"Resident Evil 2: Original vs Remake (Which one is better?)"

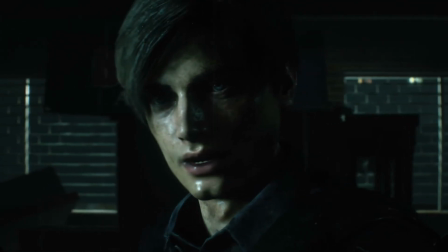He is just so monotone and he's completely unfazed by everything that happens.
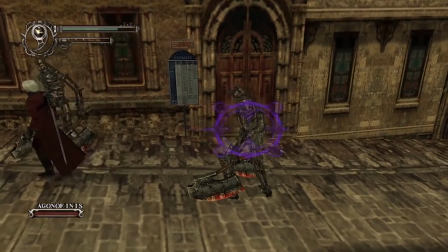He's just so unnatural. Everyone talks about how Devil May Cry 2 is bad and have shown how it plays like shit.
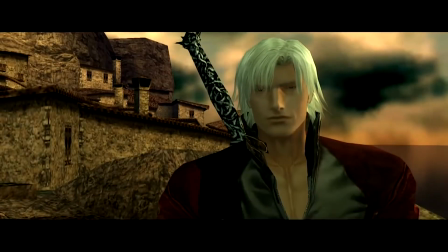But the other big reason Devil May Cry 2 is shit is that Dante throughout the game acts like he took a few sedatives before every
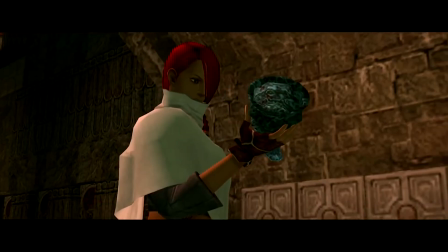scene or that his diesel jeans are too tight and he is so unengaging that you just lose interest.
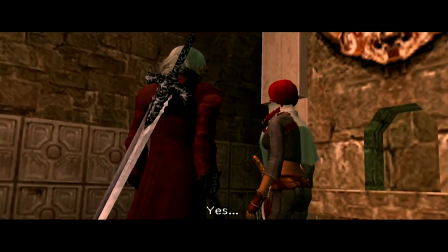Did you find what you were looking for? Yes, now we can stop Arius' ambition.
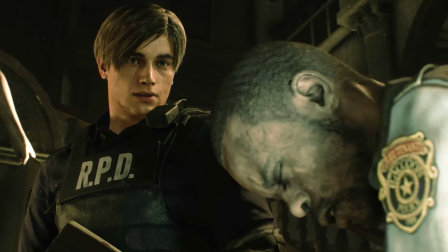Whatever.
That's how Leon felt to me in this game. Like Devil May Cry 2 Dante.
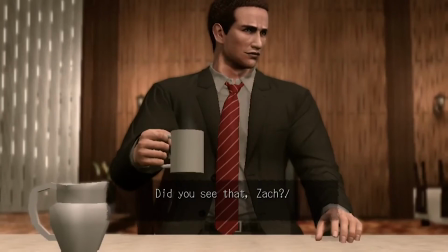You can have bad games that play like complete shit with the most odd dialogue.
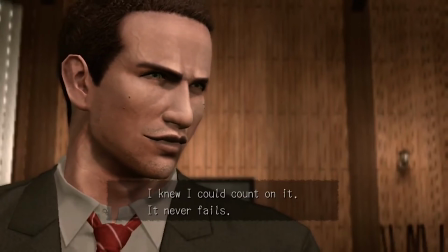But if you have an actor that actually puts a lot of effort into their performance, you really begin to enjoy the character, which makes you enjoy the game itself.
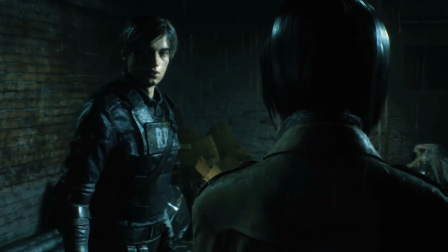I know I'm coming across as harsh, but Captain Charisma was just so unengaging that I just did not give a damn about Leon.
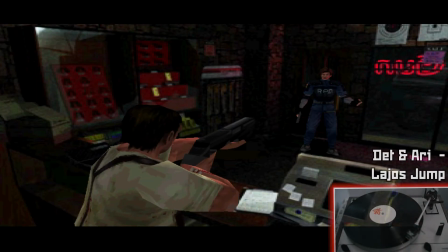I called Paul Haddad's performance as Leon a bit flat, but he has tenfold the charm and engagement that Captain Charisma has.
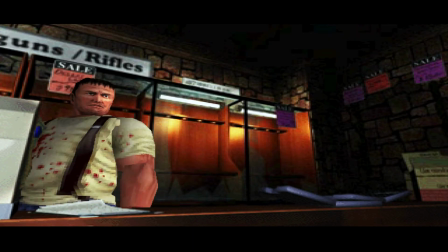Just going back and looking at Leon's scenes in the original, it was like I was watching a completely different character.
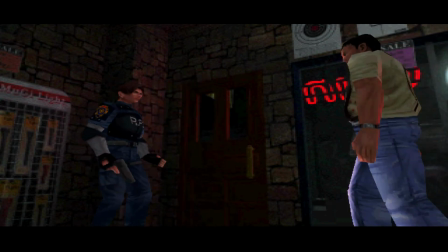A character who actually reacts to things and has this crazy thing called emotions.
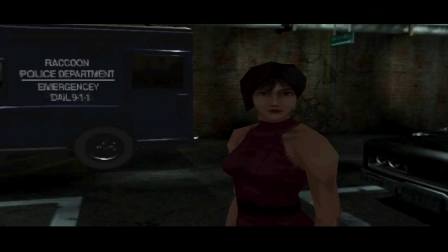Sally Cahill's Ada was so great. The only thing holding her performance back was some of the clumsy dialogue written for her.
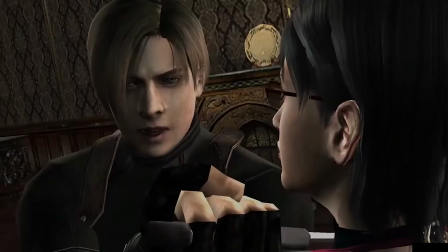In Resident Evil 4 where she was given some good dialogue that had subtext and such, she really proved what a talented performer she could be.
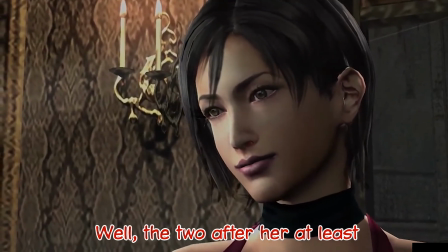So great that all voice actors that voiced Ada after her pretty much copied her performance.
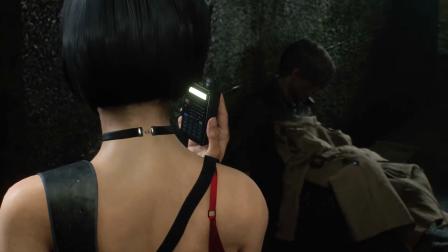Sally Cahill is Ada Wong, so that's a tough act for our new Ada, Jolene Anderson to follow.
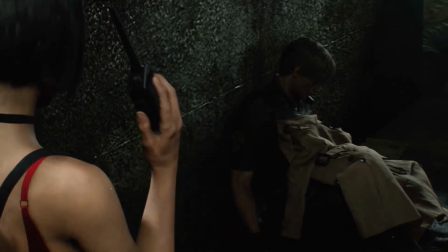Do I think Jolene Anderson is a bad voice actor? No. I think there's enough in this game to show that she is a good performer.
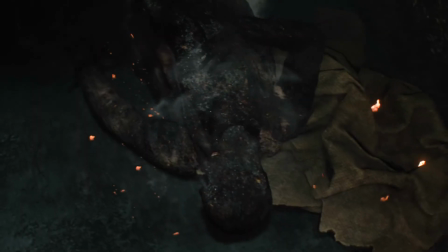Is she a good Ada Wong though? I would say no. That's not Jolene Anderson's fault though.
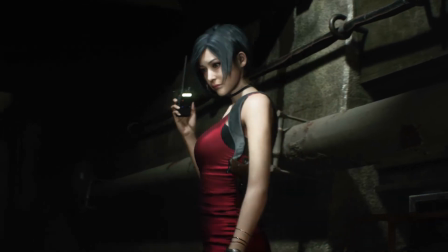She comes across to me as someone who is miscast as Ada.
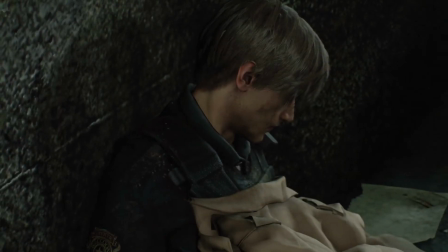Ada should really have a very womanly voice and Jolene Anderson doesn't really bring that to Ada I feel.
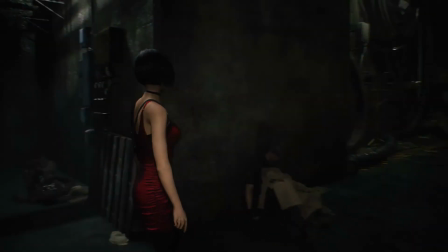Perhaps if Ada's character was given something to do then maybe Jolene Anderson would have had a better opportunity to give more of a performance.
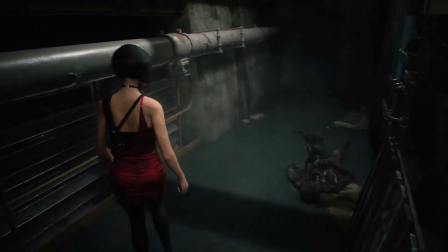So overall, not bad, but miscast and subject to the ills of the script.
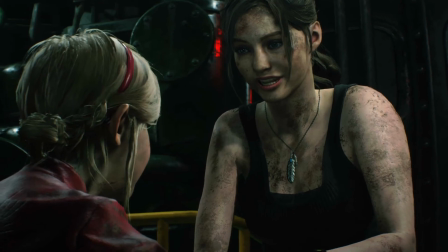Stephanie Panacello does a really good job with Claire. She gives a lot of personality to Claire when possible, and the way she interacts with Sherry feels very natural.
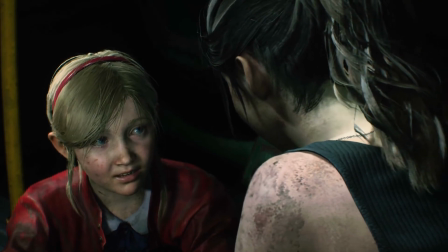A lot of the dialogue for Claire is quite clumsy and unnatural, but Stephanie Panacello does a good job to mask it.
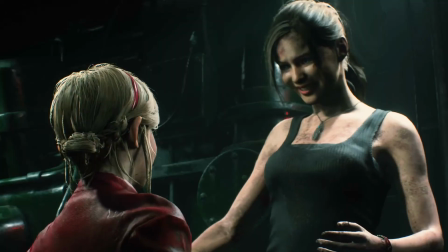All the charm and engagement of Claire comes purely from her performance, and she makes the best with what she has.
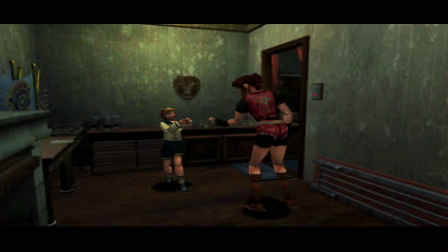When it comes to Stephanie Panacello vs Allison Court, I don't think I can say.
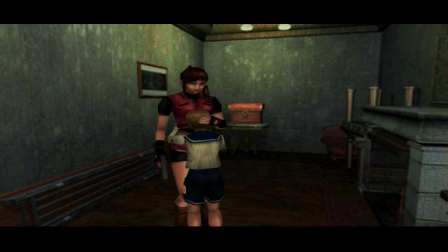Neither are totally perfect and both are subject to the clumsy dialogue.
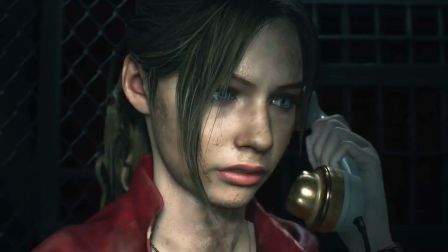All I will say is that if Claire Redfield makes another appearance in a new Resident Evil game, I would be glad if Stephanie Panacello reprised her role.
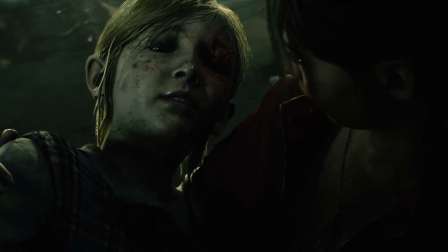Eliza Pryor does a great job as Sherry.
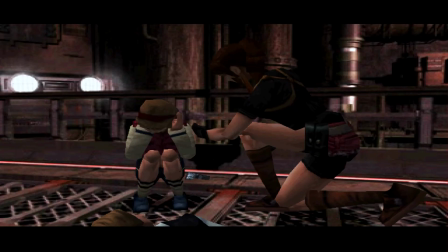Lisa Yamanaka also did a good job with Sherry I feel and while she was still just a young teen when she voiced Sherry.
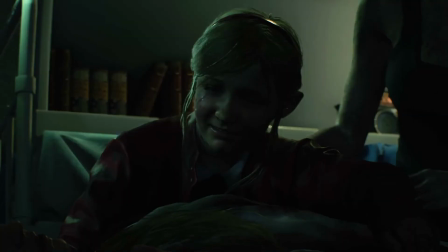It's hard to win against the authenticity of an actor who is much closer to the same age as the character, like Eliza Pryor is.
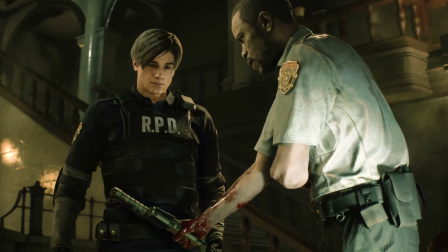Christopher Michael Watson is a great Marvin. I wish Marvin was in the game more because I'd like to see some more of his performance.
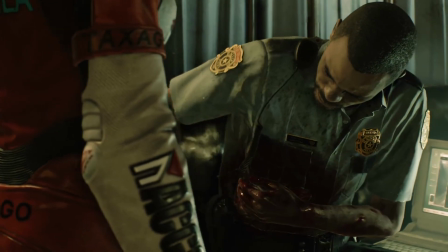At first I thought he was a bit stiff and awkward in his scenes with Leon, but later when I saw his interactions with Claire, I could see that he was quite natural and engaging.
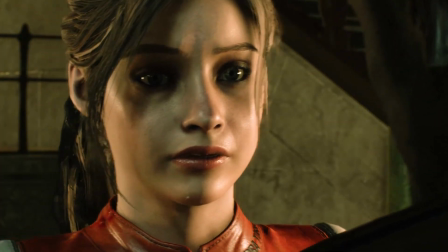Since Christopher Michael Watson had a better actor to play off is probably the reason why I enjoyed his performance more in the Claire scenes.
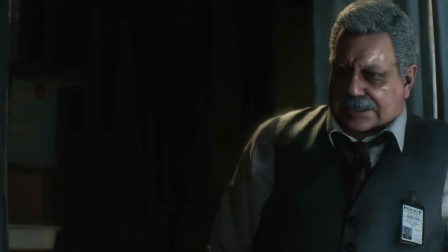Sid Carton is not a good Chief Irons. His voice is very unintimidating and uninteresting.
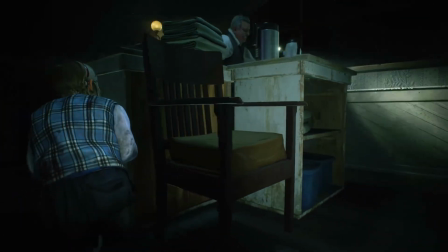Going around screaming bitch and that whiny high-pitched voice of his, it's just unoriginal and wrong.
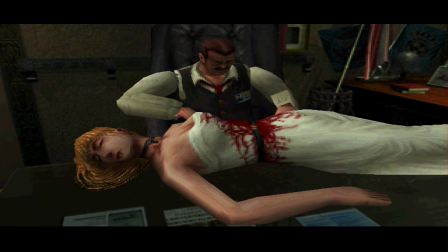Gary Crawford really demonstrates just how unstable Chief Irons really is with his unsettling performance.